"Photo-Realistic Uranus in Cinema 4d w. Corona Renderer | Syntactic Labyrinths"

Hello, hello, my name is Leo and welcome to a new tutorial by Blauw Films. Today we have the final planet tutorial in our solar system and we're going to be looking at Uranus.
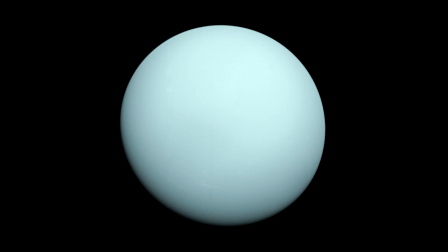11s
Now this planet is pretty funky. From a distance you could argue it's the most bland planet from all of them.
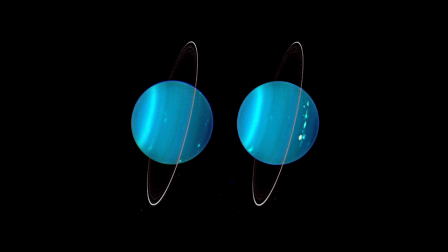19s
It's just one single solid color and just very, very foggy.
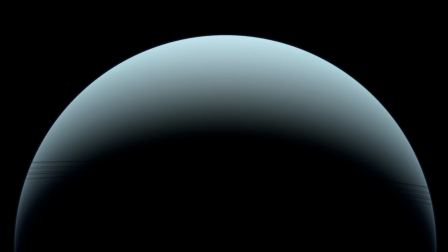23s
But there are some interesting techniques to go into and, you know, it's quite a fun one.
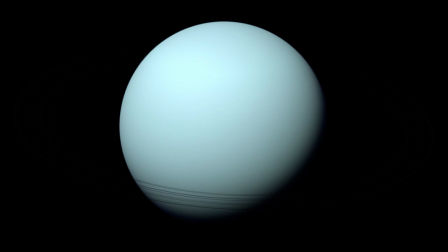29s
We're mainly going to be focusing on Cinema 4D. There's not too much to do in After Effects, so I guess we get into it.
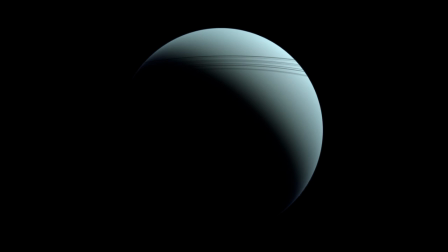36s
Now, one of the things I would like to let you know is that if you come to the ArtStation store right here,
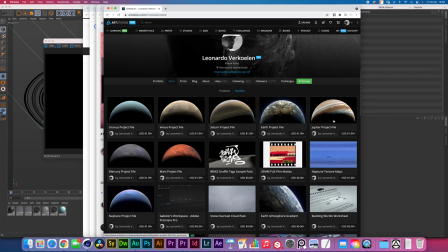43s
all the planets from the solar system are actually available right now as a project file.
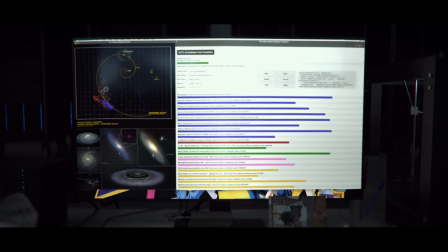49s
For Syntactic Labyrinths, our sci-fi film, we basically had to make all of these anyways.
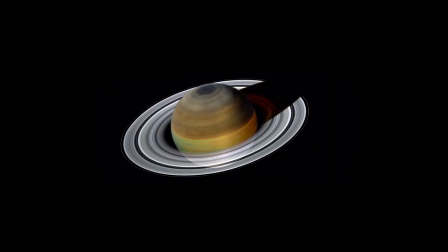54s
So here you go. They're all available. You can get the project files. They include all the textures and the Corona render settings and everything. So you'll be good. First of all, let's have a look at our scene.
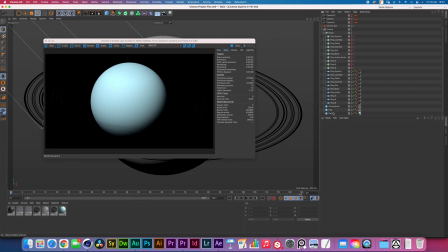68s
The planet consists of a planet layer, which is just a sphere with a planet texture map. And then we have two spheres that are slightly bigger with a volume material on top. One for the fogginess of the planet and one for the atmosphere.
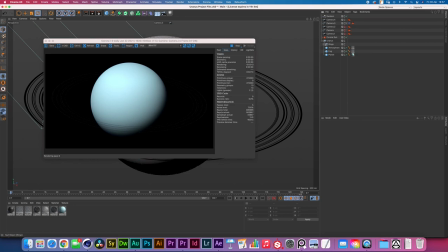84s
And then we have this rings folder over here that has all these different rings. Uranus is an interesting planet because it's very similar to Neptune when it comes to what it's made of. Most of it is basically methane gas due to the way that it breaks the light from the sun,
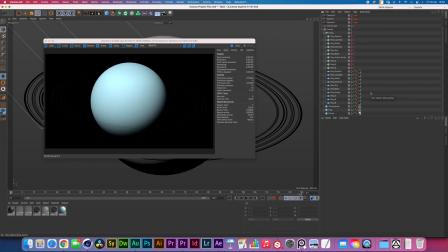103s
gives off this kind of bluish, baby bluish vibe. When the sun is shining straight at Uranus, it becomes hot at that point and then it fogs up the entire planet, which is why it's very difficult to see any of the surface details of the planet.
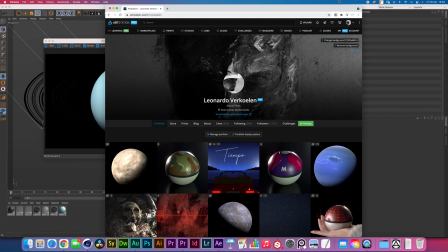119s
What we know about the planet is that it is really, really large.
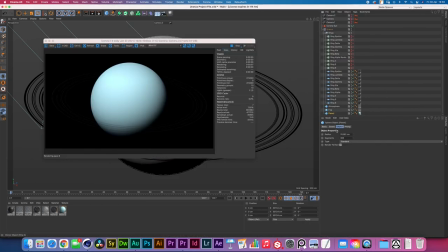123s
And it's the third biggest planet in our solar system, and it has a radius of 25,362 kilometers, which we convert into centimeters just for the ease of the size of our viewport. The fog layer over here is bracketed up a little bit, and the atmosphere is bracketed up as well.
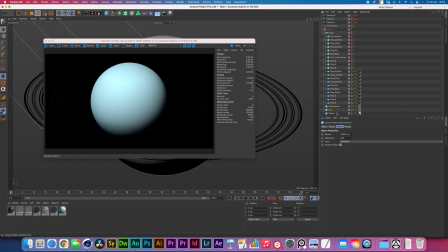143s
So we're giving them basically 100 to 200 kilometers of distance between one another. Let's quickly go into the planet material itself. It's just super simple because there's not much going on with this planet.
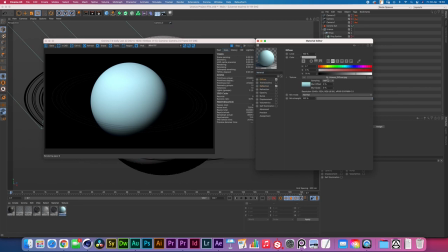157s
We have a diffuse channel, which is just a 2K Uranus diffuse map that I found online
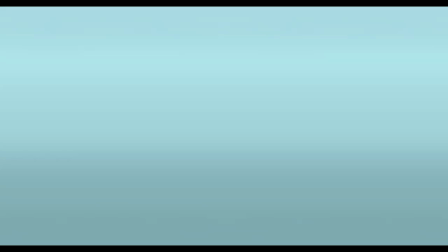163s
that I then have blurred out a bit inside of Photoshop to even get rid more of some of these details. I really just want to have the spectrum of colors, almost just having a gradient, but not really any defined shapes.
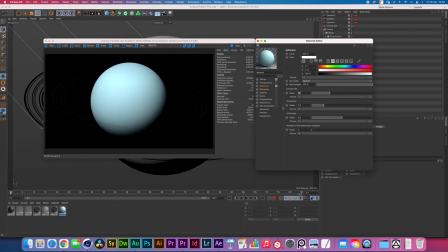177s
Then for the reflection, we just have the default IOR of 1.6 and we have the glossiness set super, super low to make sure that we have almost no reflection, almost no defined hotspots.
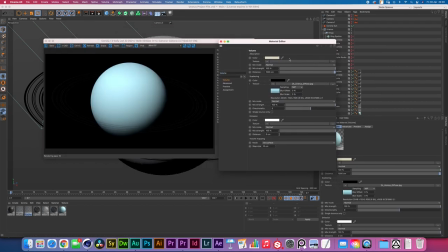192s
For the first volume material, the fog material, we have an absorption color of somewhat of a yellowish white light, which would be the wavelengths of the sun that then get absorbed, which then gets scattered into the texture map into this bluish color.
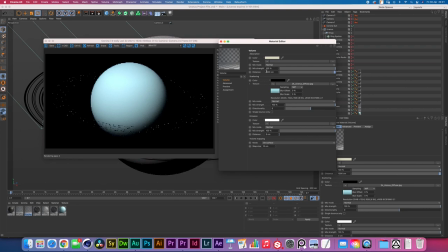209s
I left the distance to be about 1,000, which basically means that it's pretty soft, getting to the softer side, but it's not as transparent as, let's say, if I were to put this to like 6,000 or something like that.
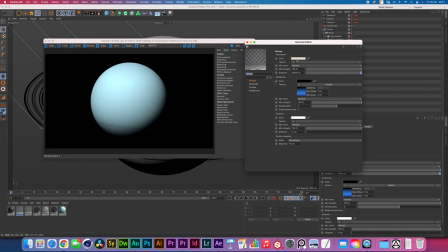225s
The atmosphere over here, as you can see, we're using a similar volume with a very similar absorption color. Now we're using a distance of 6,000 to have a better, softer fall off of this atmosphere.
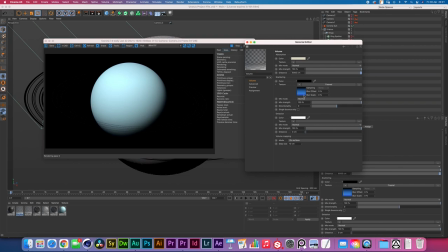239s
We don't want the atmosphere to dominate the planet. We want to make sure that the atmosphere really feels as just that extra little hint of detail.
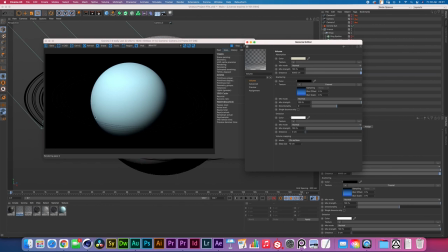248s
As you can see right at the edges here, the planet is slowly transitioning into that bluey atmosphere right over here as well. It makes it look very interesting, very believable, but you don't want to make it too strong. We're using a Fresnel as a scatter effect to make sure that we
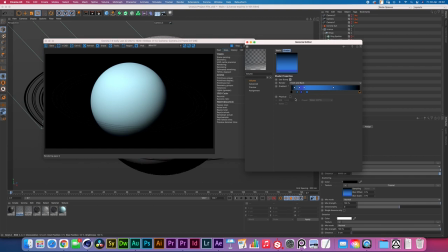266s
fade it out in the middle and right at the edges by having a black at the front and a black at the end. The colors over here are some kind of muted variation of blues, a little bit into the green almost, but you know, make sure we stick to the blue.
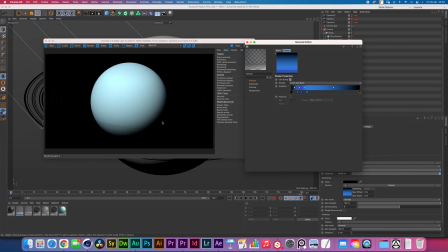283s
Everything of Uranus is kind of just one type of material going on there. From what I could find, almost everything is just methane gas, at least on the surface. So at least from our point of view, this is kind of what we need. It's also very good to have some kind of book, photography book, when it comes to planets, or something that has multiple high-resolution photographic references.
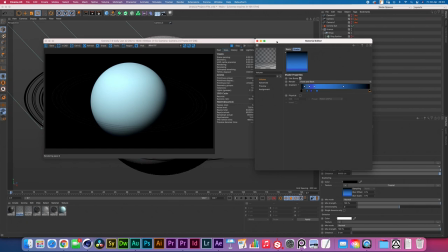307s
So anytime that you just are not completely sure whether you're going the right direction, just pull it up and give it a close inspection.
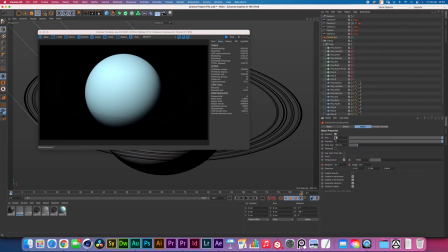315s
So for the sun, we're just using a very large size to get this softer, slightly softer fall off, which will then emphasize the idea of this being more of a foggy, misty planet. One of the things to consider is that if you were to composite this asset into the background of, let's say,
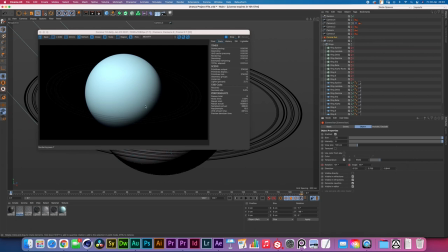335s
a spaceship passing, that spaceship will probably need to have the harsher sunlight. Either use an espresso tag to exclude one sun with the larger size from the spaceship and exclude the sun with the softer size from the planet,
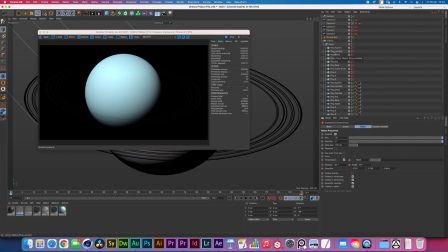351s
or just render two separate passes and composite them later in After Effects. For the intensity, I've set that to 8, which is something that you have to kind of play around with yourself. The only thing that I like to do is make sure that the camera settings have a shutter speed of 1/1000 seconds,
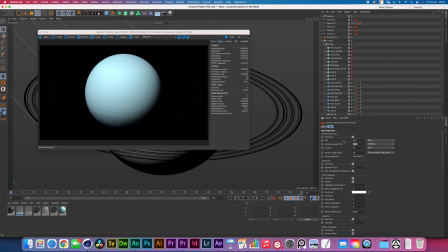369s
which is kind of similar to what most of these space probes or space satellites would be using. A super fast shutter speed to be able to get some clarity out of these bright ass planets. The f-stop is set to 16 so that we can get most of this planet in focus.
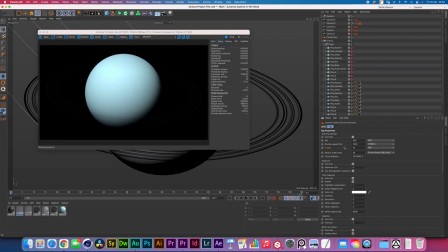387s
And then together, these two settings do make sure that your planet gets pretty dark, which is why at that point you'll be able to play around with the intensity setting until you get to a value that matches something that feels natural, that feels similar to any reference that you've been looking at.
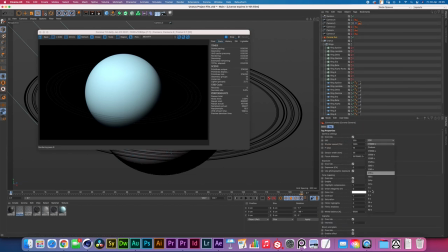405s
Of course, then you can just come in afterwards and just play around and, let's say, change this to
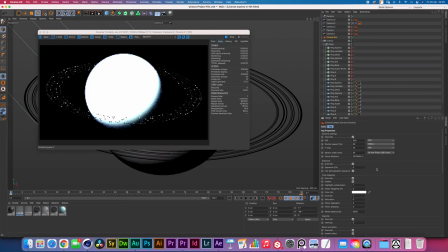412s
1/60th, and you'll see, oh, here you go, we have a super overexposed Uranus. Yeah, that if you are compositing this into a shot that requires that kind of lighting condition, at least you can be consistent between shots. You can be consistent between whatever you're doing with whatever camera settings.
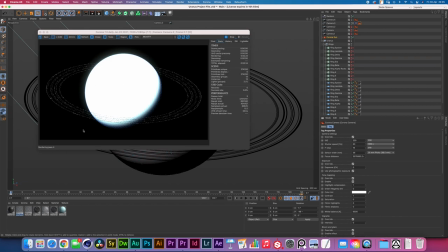431s
Looks pretty cool, though. Look how much glow that's giving. Put that back to 1000th.
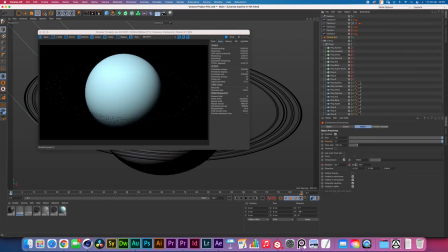436s
And one more thing about the sun, I'm setting the color to temperature over here, and I'm using a very standard temperature of 6500, basically providing us with white light, which would be the purest form of all the combined spectrums straight out of the sun onto the planet with no
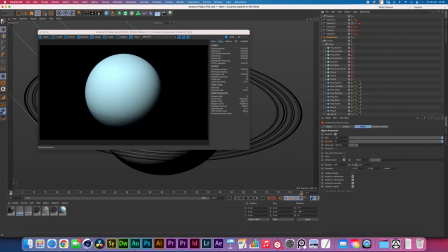456s
interference of any of the wavelengths.
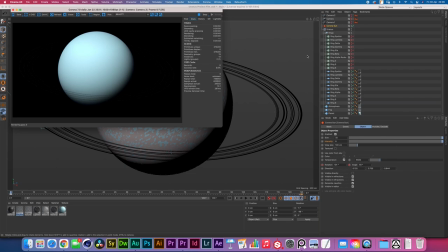460s
Uranus has quite a large variation of rings, and you can find all that information just on Google.
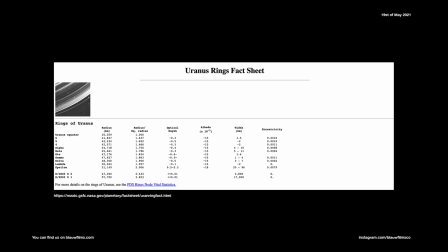467s
Have a look on the screen right now. This is all the information for the different rings of Uranus.
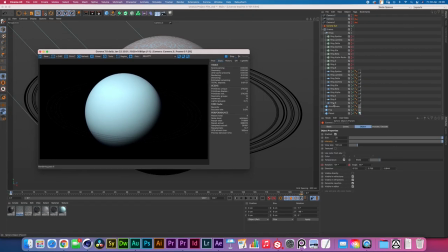472s
And what I did is I just use a disk object, and I created the inner radius and the outer radius to be as large as what they should be according to the statistic, but then converted from kilometers to centimeters. I gave it about 300 rotation segments to make sure that it does feel like a ring.
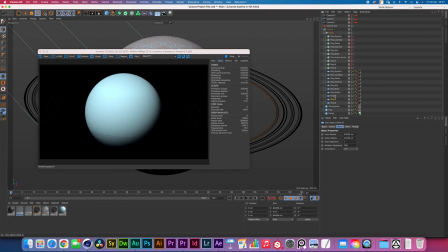491s
And I just went through, I did actually name them accordingly to what I found online.